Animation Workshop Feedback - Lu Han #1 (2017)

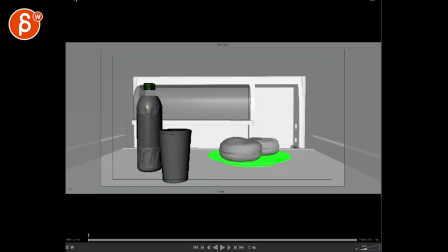0:03 All right, so looking at what you have here,
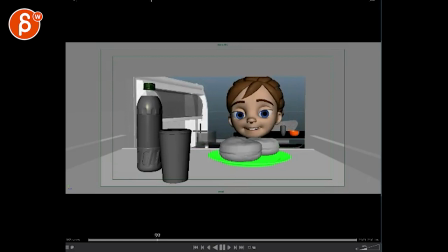0:07 so this is already the change, which is, well, like we talked about, it's kind of a bummer, she just kind of comes in, it's kind of cute
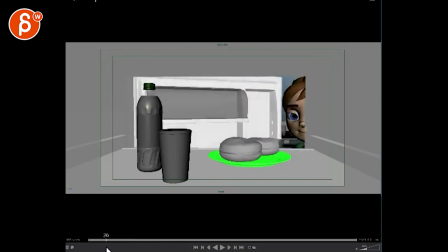0:15 how she, I mean, you can always, technically, if you're really, if you want to have a bit of a delayed entrance,
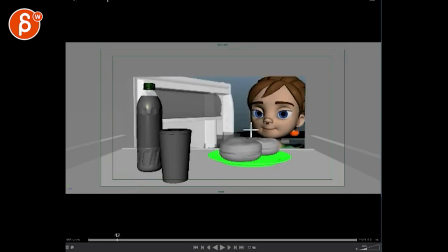0:21 you can always open this and imagine her arm, it's a weird color, imagine her arm is here thumb is here holds the door and you know she's she's here
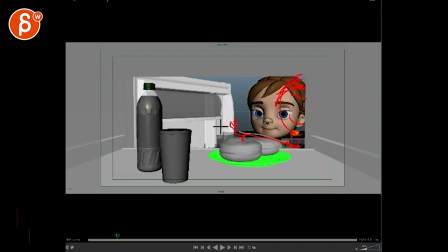0:39 so that first you see the arm and the door opens you wonder oh who's opening this and then later on she enters if that makes sense like you don't you don't have to have her come here
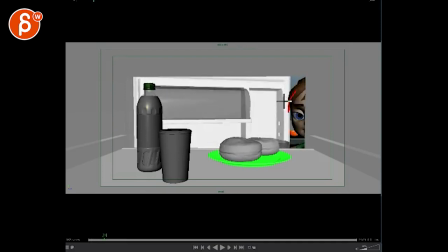0:52 see how she's She's already here with the head. She's already inside. I mean, you're intersecting here. So, imagine that arm is just here, but then the head is technically still on the outside.
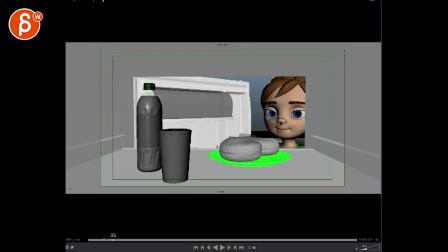1:05 And only later on does she come in. I mean, you know, if you want to. That could be a way to have a different entrance. What you're going to have to work on is when she comes in, she just looks like a robot.
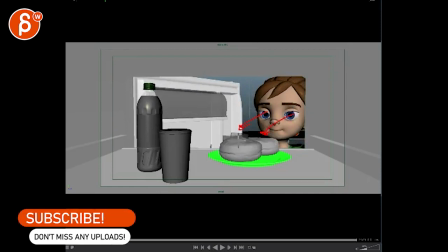1:21 Because there's, you know, there are no blinks, there are no eye darts. she just kind of looks straight just with um you know kind of a glossed over robotic look versus
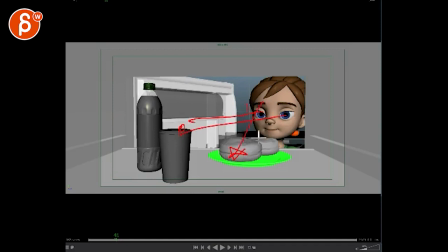1:29 she looks and maybe she catches this first blinks and then looks at this and then switches to this back to this so there's some more facial stuff that you can put in i'm not sure how much you have i mean you have stuff here already so i'm wondering like
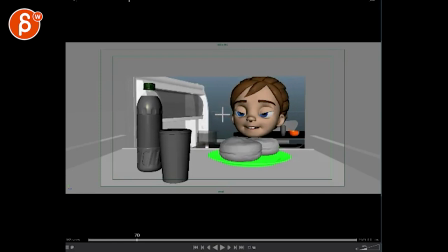1:43 why isn't there anything right here so this just feels a bit dead i'm just looking like at the wall you know imagine this This is behind the camera, like the wall of the fridge, which is a bit weird.
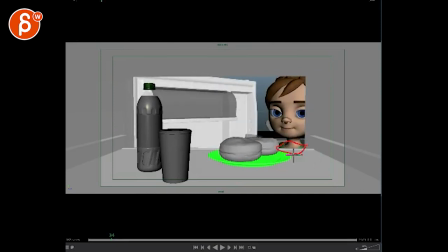1:58 Also just body-wise, you can see the angle of the chest and all that stays in that angle.
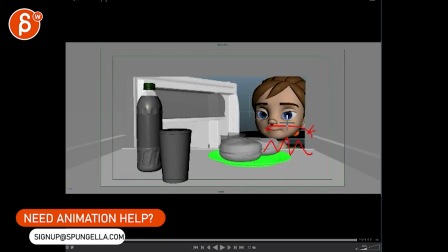2:05 So through all of this, all I'm seeing is up and down, but there's no side to side, there's no wire rotation, there's no other change in the body there.
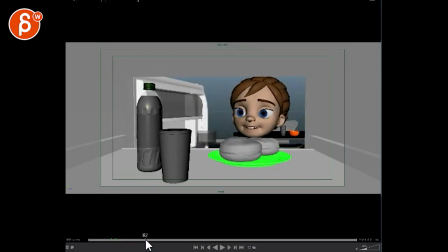2:14 That's a bit weird. Since you're not actually grabbing the food here, for the cut, you would have to cut here. On frame, oh you don't have it. You need a frame
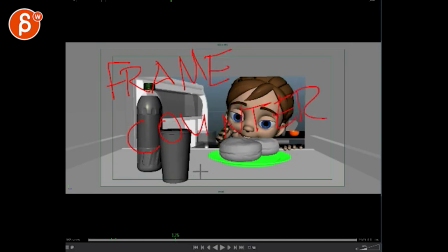2:34 counter so I can tell them which frame. my frame is frame 125 but you know i don't know where that is so somewhere here or wherever you want it i need a frame cut all right
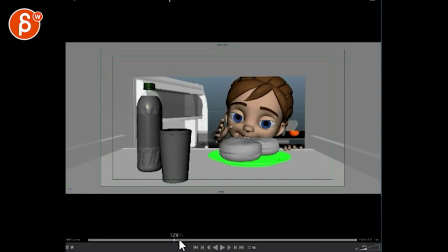2:47 so you need to cut out here while it's still moving instead of stopping because you know what's going on and then you grab it so cut out sooner and then i will probably cheat and put the plate here donut
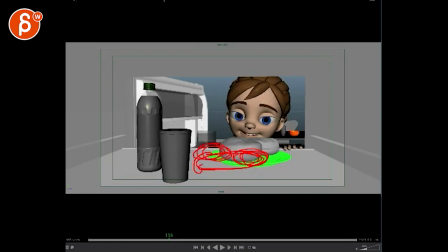3:04 here ish something the thing that's a bit weird right now is that she comes here and stops and it's it's exactly cut off her head is it almost feels like that's her head that's her body it's just it's a weird look so it would be awesome if she was either she was taller which you can cheat right you can easily
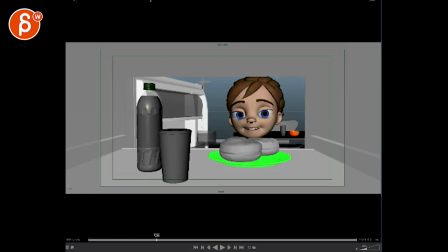3:22 actually if i think about it now you have that is the fridge so you got your my sloppy thirds here right her eyes are here They would be ideally better here. So what I would do is just cheat.
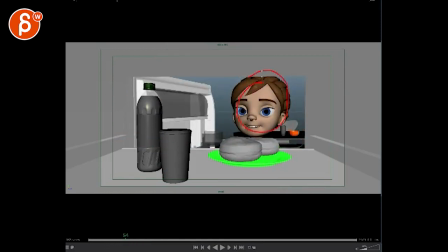3:41 She comes in here and her head, instead of being here, is actually this high, you know, it's just higher. So that way her eyes are here, the composition is a bit better, and then her head would stop around here-ish. That way you still have part of the neck and it feels like a more complete person versus versus right now,
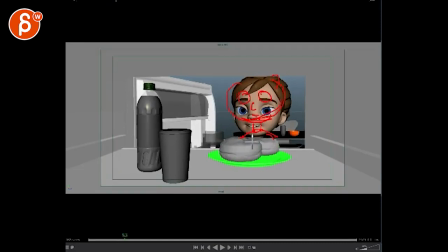4:00 it's just completely cut off right here, you know what I mean?
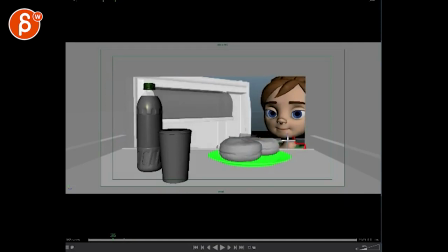4:06 You want to see this amount, but above here.
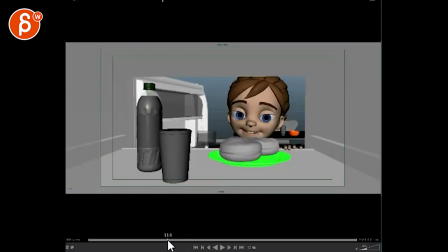4:25 Yeah, the rest seems okay. As you put your finger there and she comes closer, there's going to be more pressure on this, so you're going to push down those fingers so they're going to have slight movement.
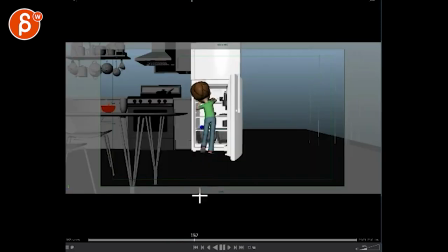4:37 some keep alive that's missing cut out sooner and she gets to this which is fine but careful see you have you have a couple things you're moving her leg and her arm leg goes
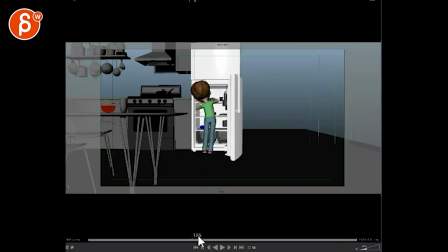4:55 down arm goes back you know it's a bit in sync so i would you could keep her leg up and almost in a pose that's more like this. Silhouette-wise, it's a bit cuter than kind of that, what you have here. So imagine, you know, she could be just a bit higher.
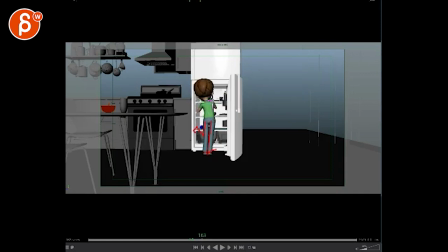5:14 Keep that head up, that leg up until, you know, she starts to grab, because then it's not so twinned. You don't have movement here and here at the same time. And then she can put her leg down as she goes back here.
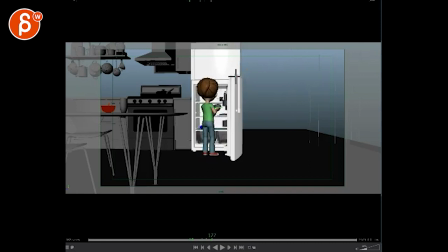5:28 That's cute. You can also cheat the door open just a bit wider, so when you're here there's no danger of her hitting this and hitting this.
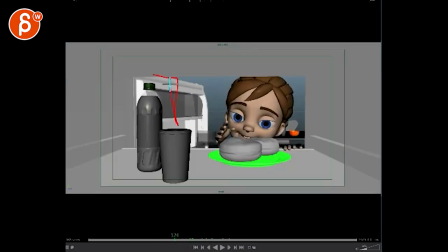5:42 You know, if you open the door here, you can easily just open till here. And then even at this point you can open it more.
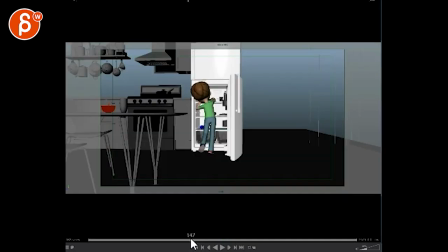5:50 No one cares. No one's going to care about that continuity. But when you move your, I mean, she moves her arm here, right? On this. There's a movement right here, and then it's kind of cut off here. And there's not enough in the shoulder. There's nothing in the chest as this arm goes forward and back. So you got to involve that chest a little more.
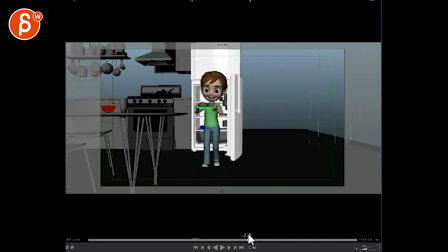6:09 It's kind of cute. I like that. I think this is a bit too bouncy. If she would really lift up, like bring that plate up and down like this, the donuts, whatever, they will bounce around. Especially that second one. Boop! Right there. So that feels a bit much. It's a cute walk though.
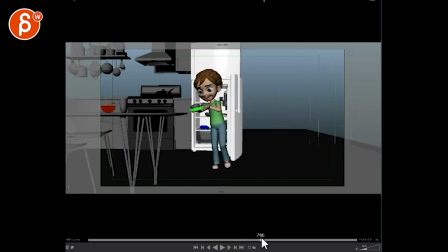6:31 That's cute too. She just gets a bit off balance. So this is okay-ish. This I'm not quite buying how she can quickly move her route over. I don't know how she's stopping. She stops on a dime as if she hits this door.
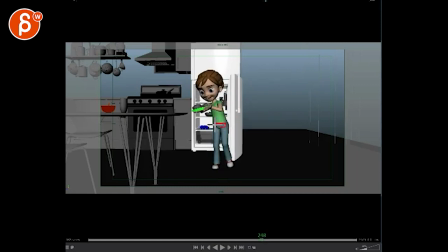6:46 So you got to stay within this area and kind of come back with it. Be a bit looser in the route. And at this point, she's pretty off-balance. I will keep her more around this angle while she does this here, which will be a bit more like that.
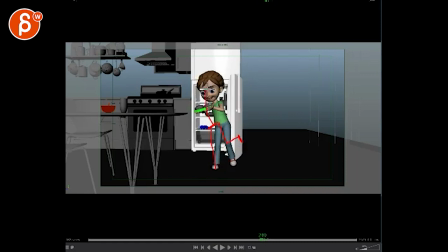7:03 So this here, root here, this, you know, this to me is a bit more balanced. That feels a bit broken when all that stuff is moving here, but then the hips are not moving. And again, she feels off-balance.
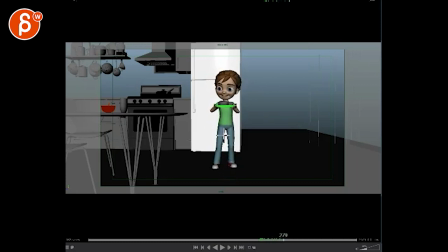7:22 just how slow she puts that leg down she would have to put that leg down so much faster to be balanced again yeah so it's just it's taking too long you got to be more in something like this throughout the whole time this feels more balanced and
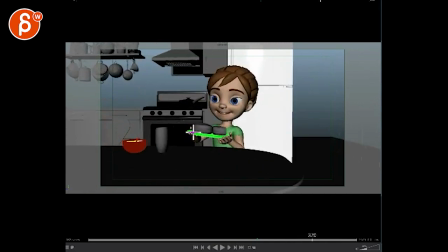7:43 again if you're jumping like this these guys will go so
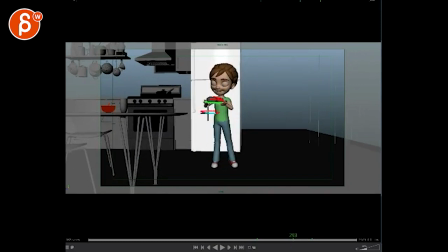7:48 either you compensate and when she jumps that plate is dragging and then it comes up and then it comes down slower. So you can do that or you just don't jump as high. You don't make it as much of a move.
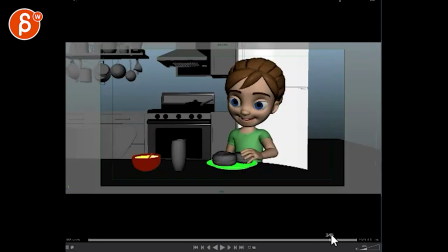8:05 And then again, you got to cut out sooner. Have you cut here maybe? And then, you know, is she going to look here? Is she looking here? I'm just going to make sure that you have, you know, some more stuff in her face going on.
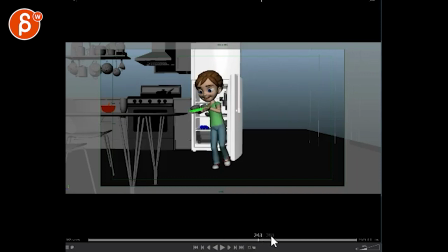But it's cute. It's cute. I like how, you know, you have that turn and then that little walk that will change here and all that.